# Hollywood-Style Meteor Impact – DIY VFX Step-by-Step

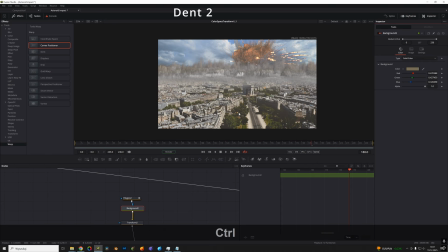so it blends better into background, more like smoke/destruction simulation.
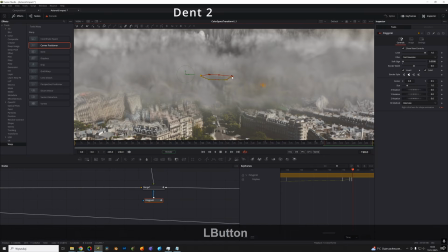Masking, and now it looks like this.
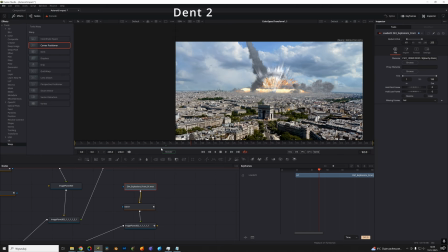Color correction.
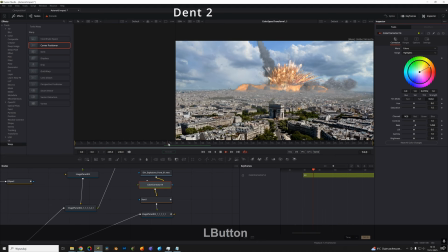We add another deform to improve the explosion a bit.
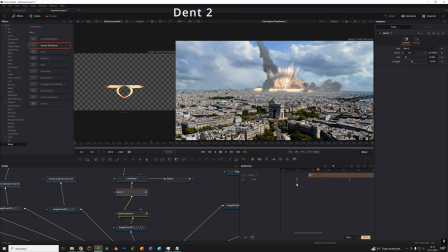You may need to experiment with settings. I like deform 2 best. It nicely lifts things upward.
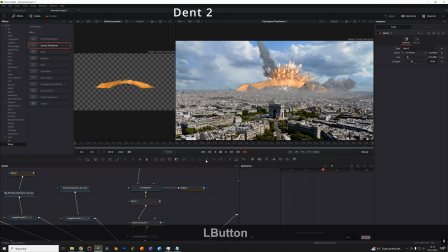We need to mask it. We animate the mask.
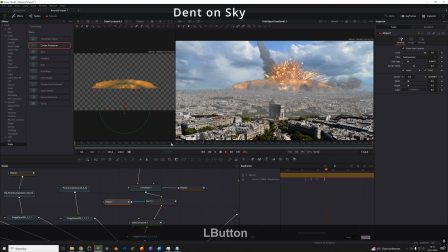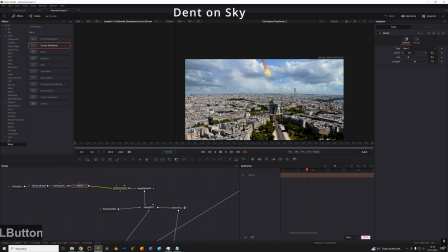Now we put deform upward on the sky. We lacquer, distort, so the sky expands a little.
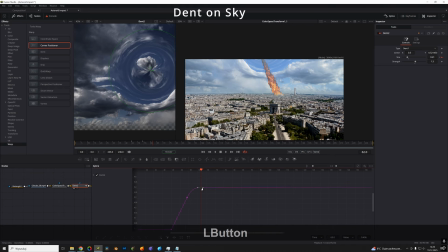We can strengthen the effect slightly.
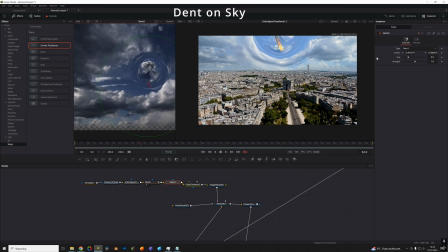Now deform on the Meteor, simulating superheated air distortion. Like the air is being pushed away.
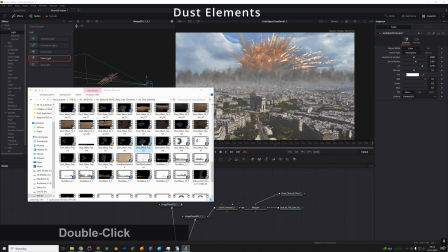And we can add a few more little details.